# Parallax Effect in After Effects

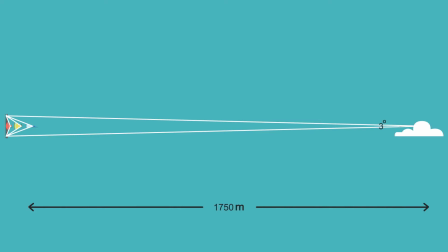504s
In 3D software we can do that, but in After Effects things can get messy. So that's why we have to understand parallax. That's why we have to understand this concept correct.
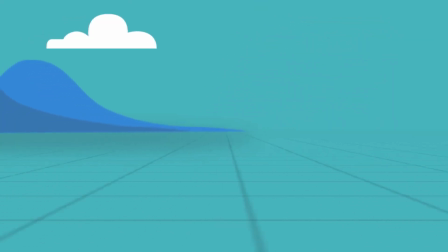517s
And once you understand this, it's very easy. You don't even need a camera.
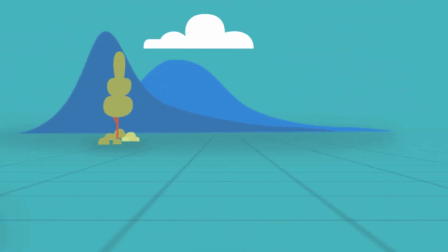522s
You don't even need 3D layers. You can just animate them in a way that you can simulate parallax.
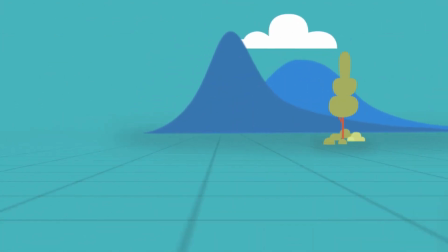529s
That's what we're going to do next. Let's look at a scene and animate it.
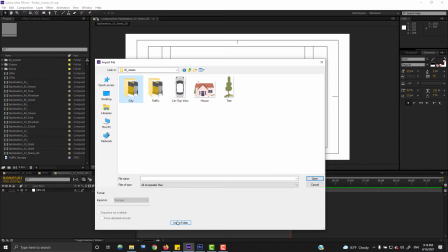536s
So let's start by importing the images. Now this is a design I got from Envato Elements.
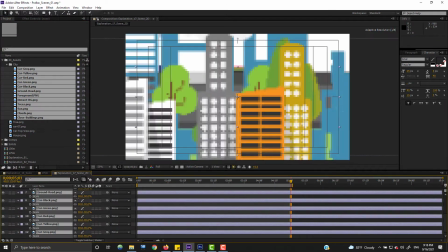543s
I've separated the layers so I can animate them separately.
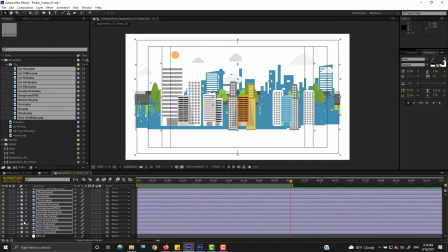549s
Let's scale it down. Now the background is actually white at the moment.
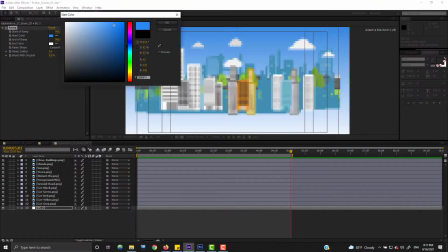554s
Let's fill it up with a ramp. Let's choose a nice blue color and a light yellow color.
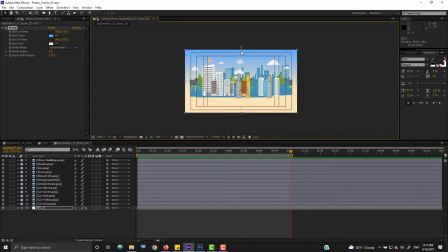563s
Let's adjust it a little bit. Yeah, like that.
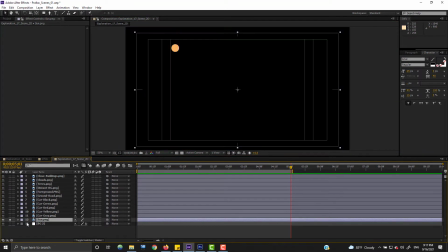566s
Now the sun is like several millions of kilometers away, so 150 million kilometers away for exact.
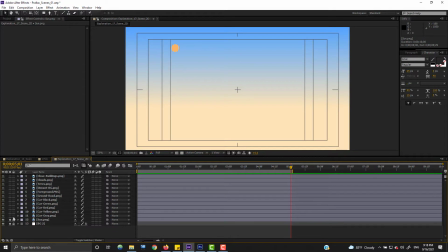574s
So you don't have to move it because that movement is not visible at all. For the clouds also, you can leave it static, but in this case,
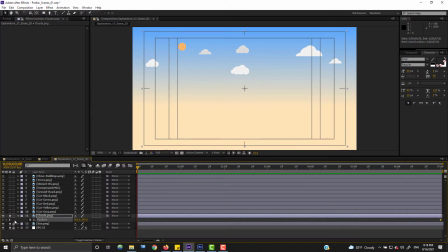584s
let's move it a little bit, very subtle movement. So yeah, you can see a very subtle movement there. And next is to add the distant buildings.
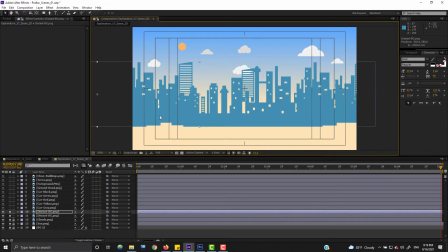599s
These buildings, the building layer, which is supposed to be the farthest away buildings in the city. So let's move it a little bit more, much more than the cloud layer, because they are much closer than the clouds.
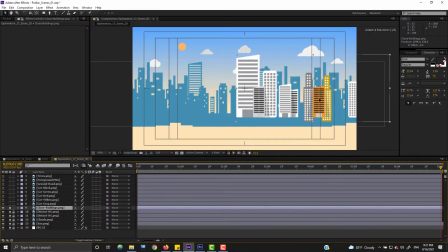619s
Yeah, they have to move more than the clouds.
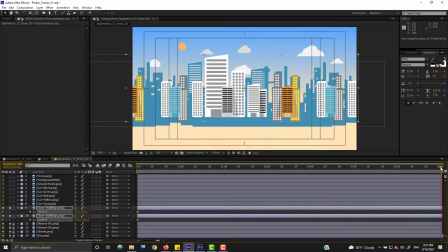623s
Now these are the foreground buildings, the buildings which are closer to the camera, much more close to the camera than the distant buildings, so they have to move more. All right, the objects getting closer to the camera, they have to move more. All right, now you can see that those
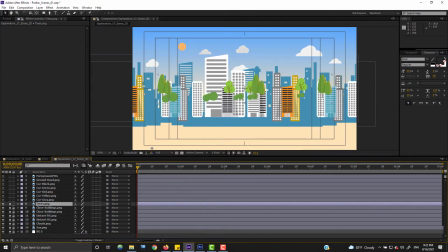641s
foreground buildings are moving much more than the background. Now these trees are even closer, so let's duplicate these layers and move them quite a bit.
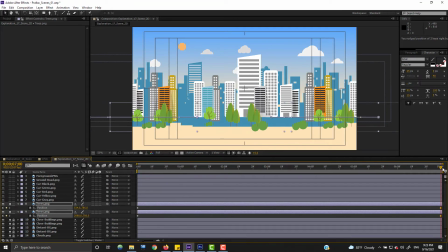654s
Even that movement doesn't look good, doesn't look enough, so let's move even more. Now look at that. Now the depth is starting to build up.
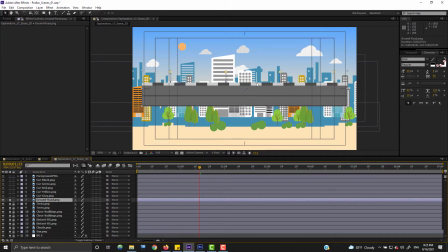667s
Next is to, yeah, that looks good. Next, add the road layer.
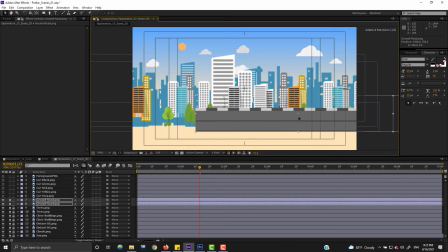674s
This road is actually even closer than the trees, so let's duplicate these layers about 4 times,
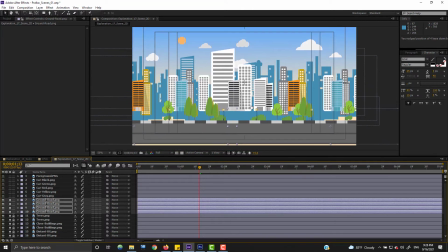682s
because we need a lot of length here, so we can animate
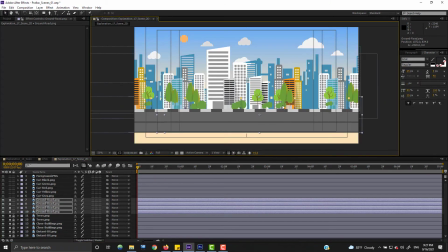689s
and move it in x-axis a lot. So yeah, let's do that.
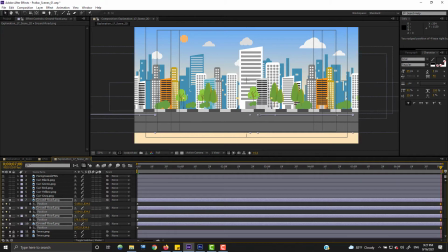696s
Let's animate in x-axis a lot more than the trees. So let's see. Yeah, trees seems to be floating on the air, so let's fix that later. But anyway, now the road, look at those lamp posts.
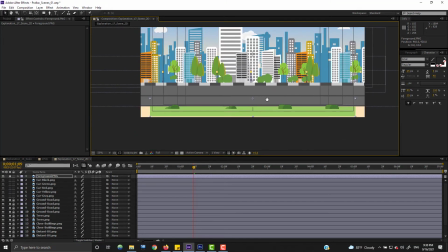715s
They're moving much more than the trees. Let's add the foreground, these little bushes on the foreground, and they don't have to move much more than the road, because they're just by the road.
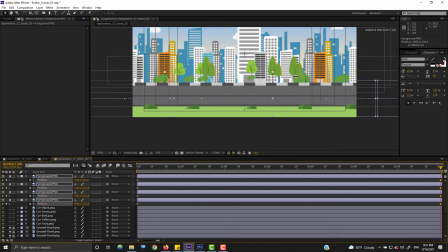728s
They have to move a little bit more than the road. Yeah, like so. Let's actually create even more depth next by duplicating the tree layer and bringing it to
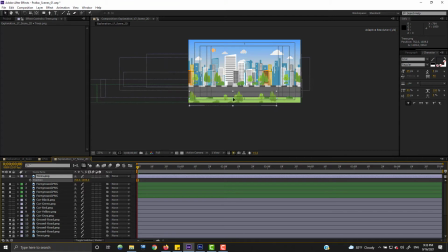745s
making another foreground layer of trees.
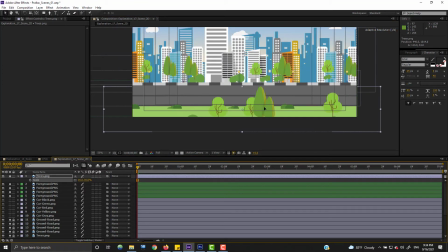748s
Let's get it up, and yeah, we need,
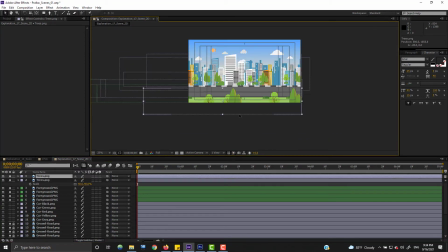751s
now these trees are very much closer to the camera, and which means they have to move really fast.
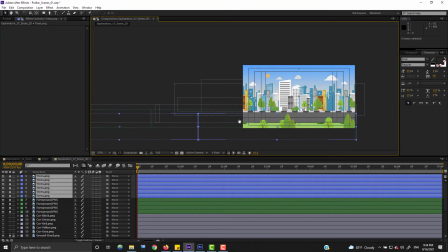757s
They have to move really fast, because of that we need a lot of layers. Let's move them quite a bit.
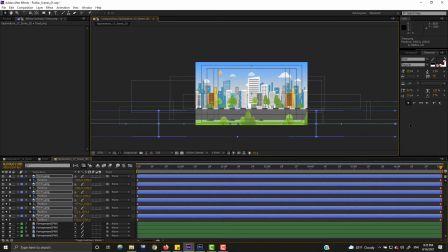765s
All right,
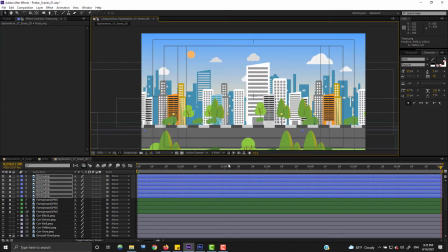769s
we need to move them even more. So yeah, that should do it.
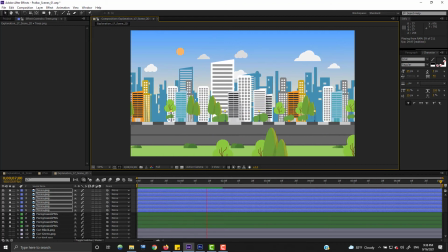776s
All right, now they're moving a lot. Look at that depth. None of these layers are 3D. They are not distributed in 3D. There's no camera, but because we moved them systematically, now the depth is being created.
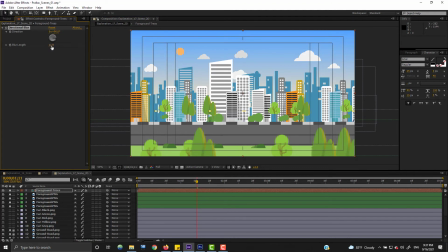792s
So next is to add some motion blur, because those trees are moving quite fast here.
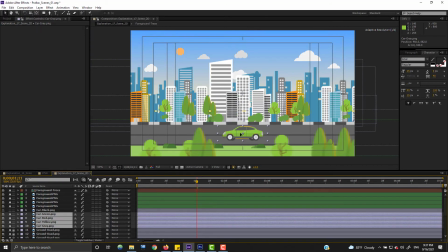801s
All right, by adding a directional blur. Actually, that's not real motion blur because there's no camera here.
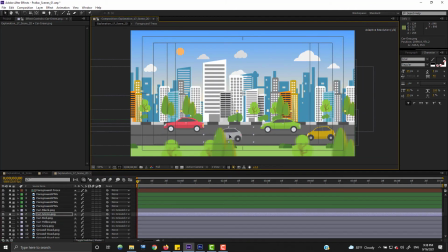807s
All right, adding vehicles is pretty easy.
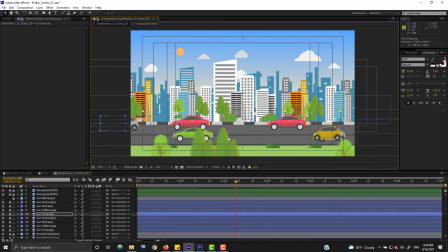812s
Just add those vehicles like so, and parent them to the road layer.
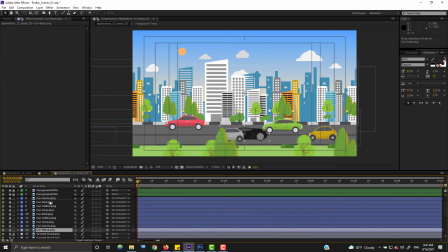818s
Road layer is already animated, so the vehicles will be moving along with it.
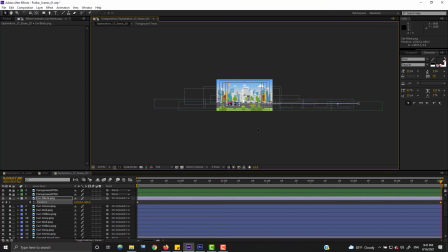826s
So let's animate the vehicles separately.
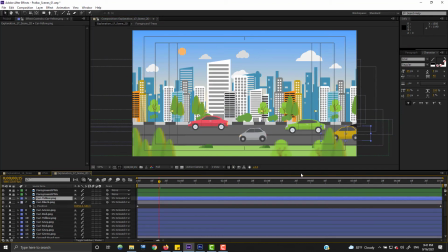831s
All right, let's rearrange layers so depth is sorted. That black car has to move behind those foreground cars.
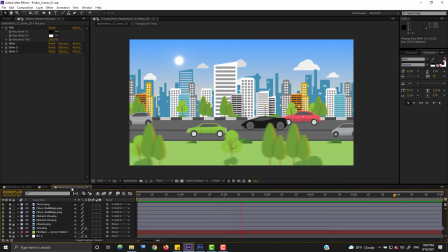843s
All right, this is how it's going to look like. Look at that depth.
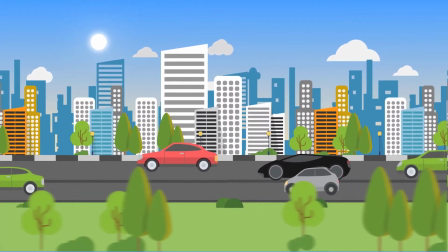849s
So I moved everything up a little bit to create a better composition.
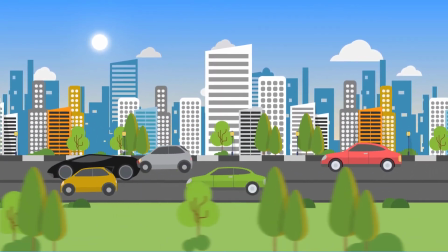853s
So that's how you can animate objects, the environments, and simulate parallax.
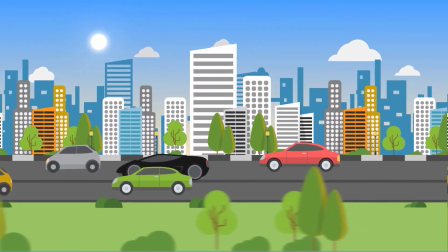858s
Actually, we did very simple stuff here. We just moved elements in different speeds.
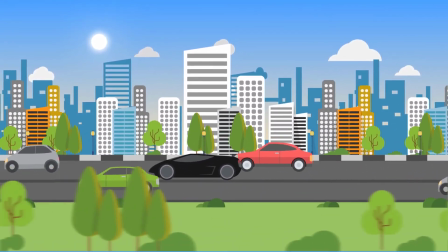864s
That's what we did. Basically, that's what we did. So let's look at this one again. Now you can see the difference.
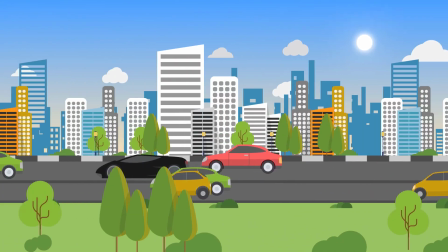871s
Now this has no depth. Look at how the sun behaves. Sun passed you like a bird.
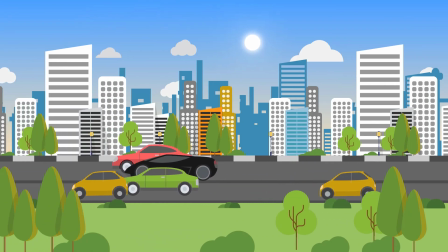877s
So no, this is not the way to go. If you're animating a scene like this is not the way to go.
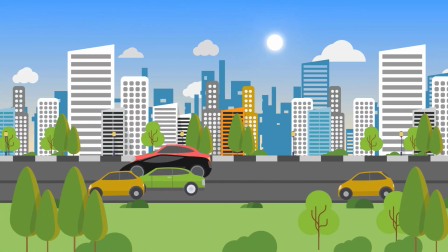883s
You really have to separate the layers. Either move them in a z-axis and animate the camera, which is I really don't like.
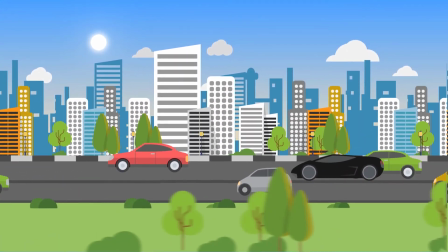892s
Or the easiest way is that if it is a scene like this, then you can move the 2D elements in a way that it can simulate parallax.
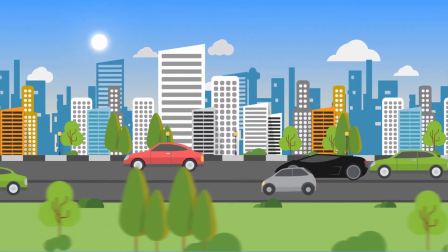899s
So that's how you can do it. So that's it. I hope you found it informative and you enjoyed it. And let me know what you think in the comments. And if you want me to discuss any other concept in the future, let me know that in the comments as well. And I'll see you in another video really soon. All right, bye bye.